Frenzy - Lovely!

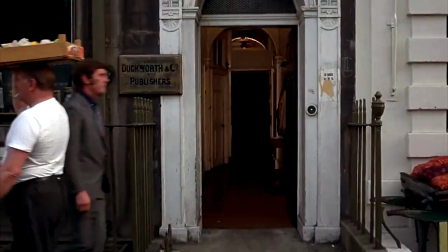There isn't any Hollywood soft focus or airbrushing, which makes it a more plausible proposition, to my eyes at any rate.
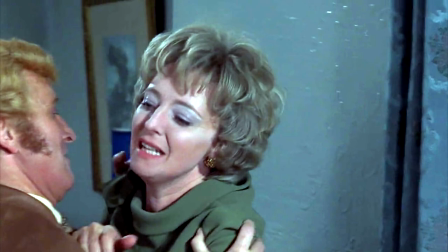There are some wickedly provocative and deliberately disturbing moments, including one of the most distressing and perverse murders ever filmed.
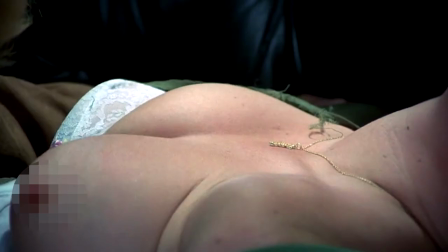When Rusk murders Brenda, he rips open her blouse, exposing her breasts, rapes her and chants,
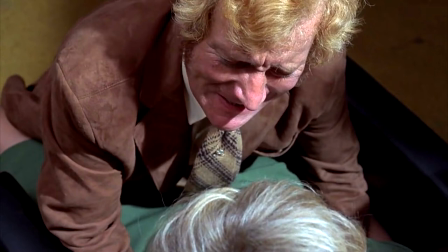Lovely, over and over, each intonation of the word growing tonally deeper, louder, harsher, more well, frenzied.
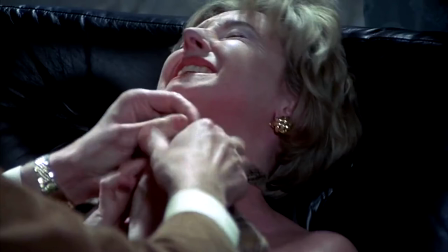Then he strangles her with his necktie.
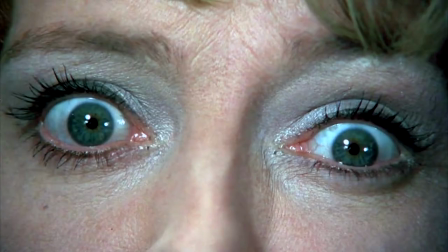Though not explicit, apart from the naked breast shots, and although little is shown in graphic terms, it is an emotionally unnerving sequence.
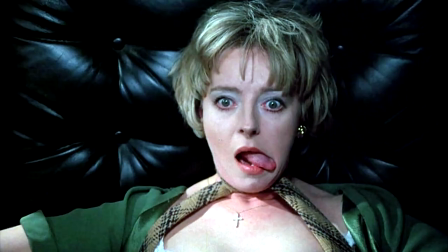Only Hitchcock's skilled direction pulls it back from the brink of exploitation. The final shot of Brenda's face, eyes wide, swollen tongue lolling from her mouth,
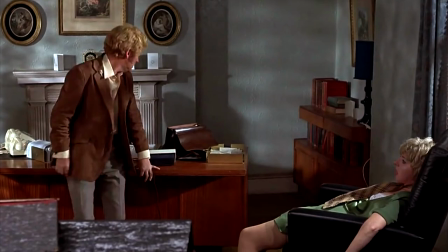leaves a lasting mental imprint of the degrading aftermath of a fatally violent sexual murder.
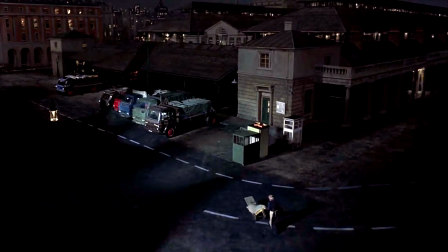After killing Babs and landing Blaney with the blame, you know, I think John Fincher's character was called Blamey in the novel.
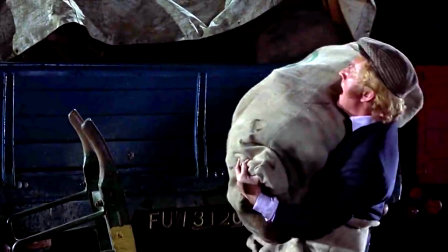No, seriously, that was his name, I think. Dick Blamey. Anyway, after killing Babs, Rusk puts her body in a potato sack and dumps it on the back of a potato delivery lorry heading to God knows where.
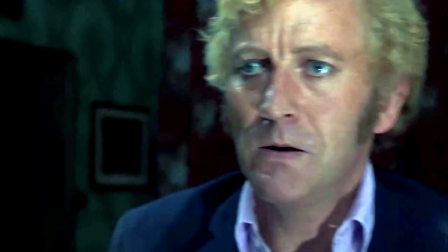Later, he notices his tie pin is missing, and figures that Babs had grabbed it when he was killing her.
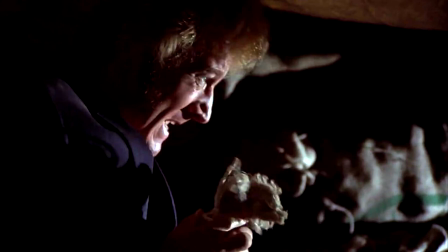Desperate to get it back, he climbs into the rear of the potato truck under the tarpauling. At this point, the truck pulls off and heads down the highway.
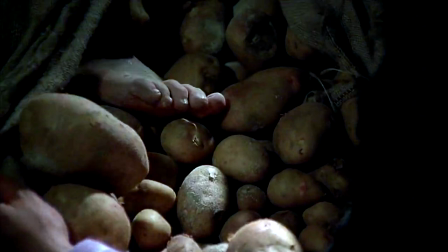To make matters worse, when he locates Babs' corpse, he finds rigor mortis a setting. Time for a protracted and increasingly stress-inducing ride, as Rusk wrestles with the body,
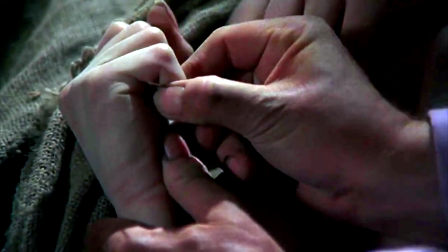getting slapped in the face by an uncooperative foot, and having to break her fingers one by one to release her hold on the pin.
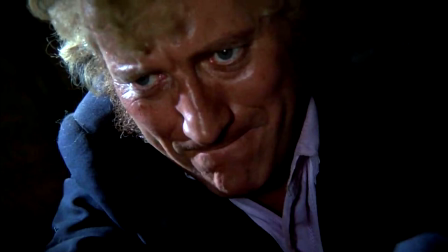It is painfully gruelling, sweaty, nerve-jangling stuff, and the point at which Ace Manipulator Hitchcock places the viewer right in the truck with Rusk.
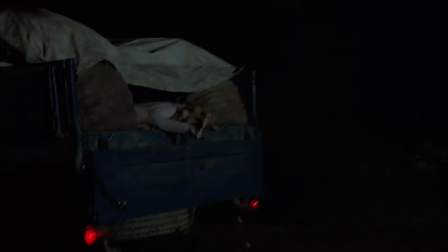And despite knowing he is a monster, an evil murderer, and perverted nutbar, the result is you want him to succeed and get away with it.
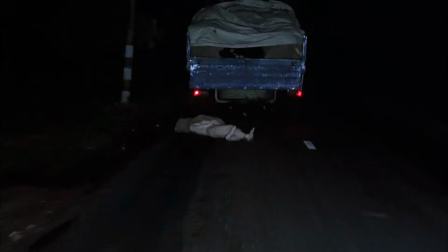It is a consummate masterclass of black comedy, vice-like tension, and breath-baited suspense.
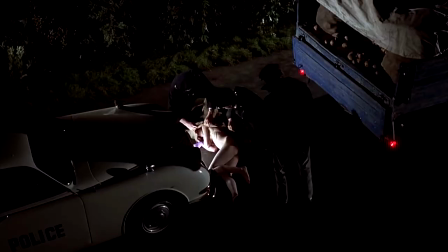To add an even more grisly layer, because that isn't quite enough, the corpse eventually spills out onto the motorway along with a shower of air and potatoes.
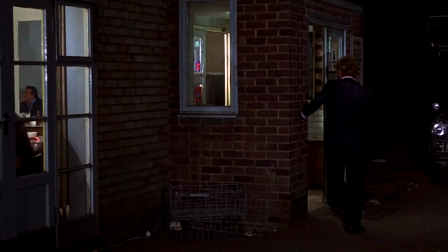The audience breathes a collective sigh of relief when Rusk makes it to the safety of a roadside cafe conspicuously covered in potato dust,
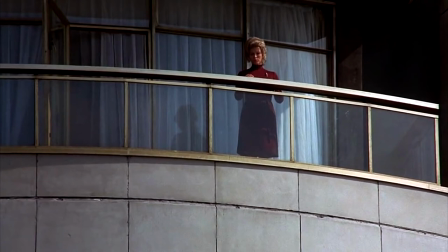when of course we should really want him to get caught. The performances from the supporting cast are uniformly proficient with some playing against type.
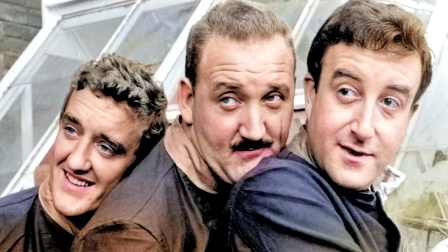Bernard Cribbins was a jovial comedy actor, Natural Habitat being carry-on films, Peter Sellers flicks, and family-friendly fairs such as The Railway Children.
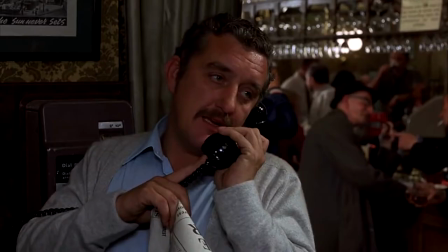Here he is especially convincing as the nasty piece-of-work pub landlord Forsyth.
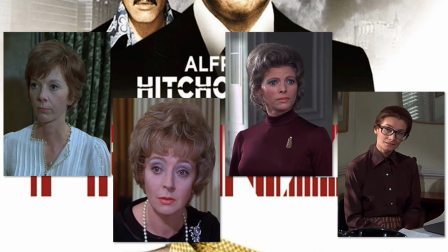The women, Anna Massey, Barbara Lee Hunt, Billy Whitelaw and Jean Marsh, are atypically attractive rather than Hollywood beautiful, and as such assimilate as flesh-and-blood characters with the environments they inhabit. None of them are treated very well, either getting murdered or stereotypically portrayed as frigid, repressed, confrontational, but the males don't come out of it any better.
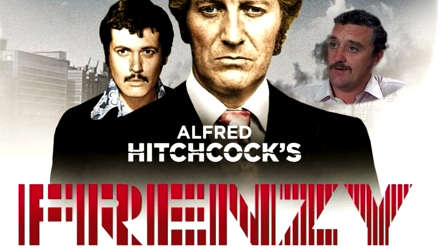They're mostly sexist, self-satisfied, obnoxious misogynists, and about as desirable as acne.
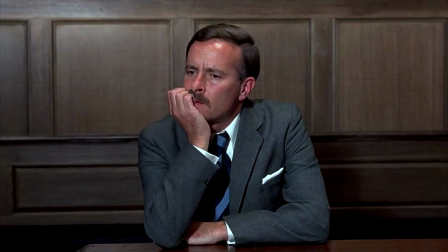Light relief comes in the form of the investigating officer's wife, Vivian Merchant. Inspector Oxford, Alex McGowan, is routinely traumatised by her cooking.
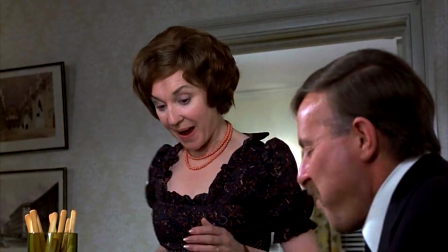She's as daft as a day-glo dildo, and taking lessons on cordon bleu cookery.
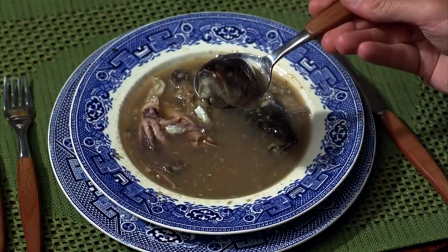She prepares repulsive and inedible dishes that Oxford feels duty-bound to pretend he likes.
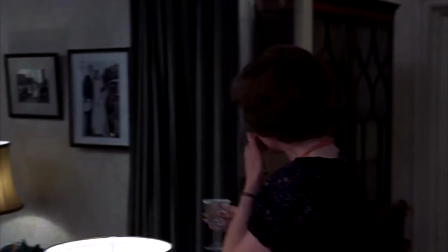She gets her comeuppance when she drinks one of her cocktail concoctions and has to run off to be sick.
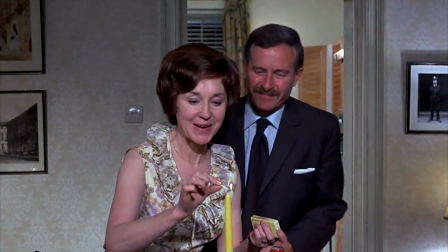It's not exactly trouser-burst in hilarity, but it lightens the tone, and she does demonstrate some insight with the belief that Blaney has been wrongfully convicted.
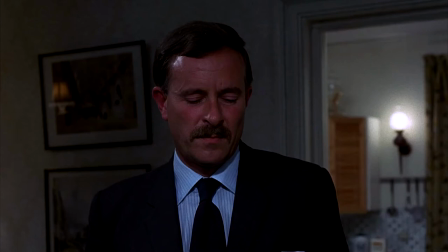She may be a complete fucking idiot, but she's right. I can sympathise with that.
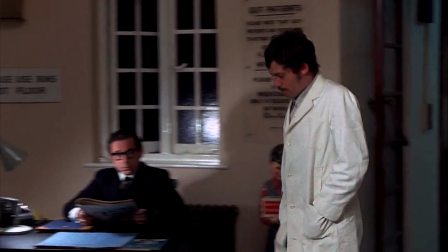Talking of Blaney, his subsequent escape from the prison hospital is a mildly preposterous and mechanical contrivance to bring the whole thing to a conclusion,
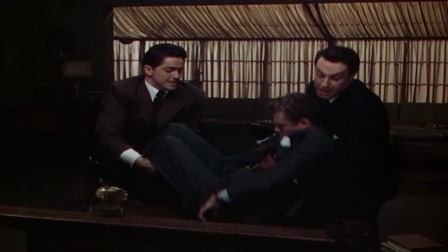but it works on its own terms, I guess, and in a nod to Rope,
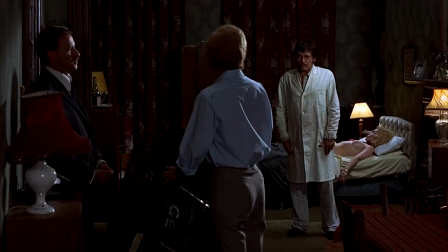Hitchcock's 1948 masterwork, a trunk and a dead body figures significantly in the final scenes of the film.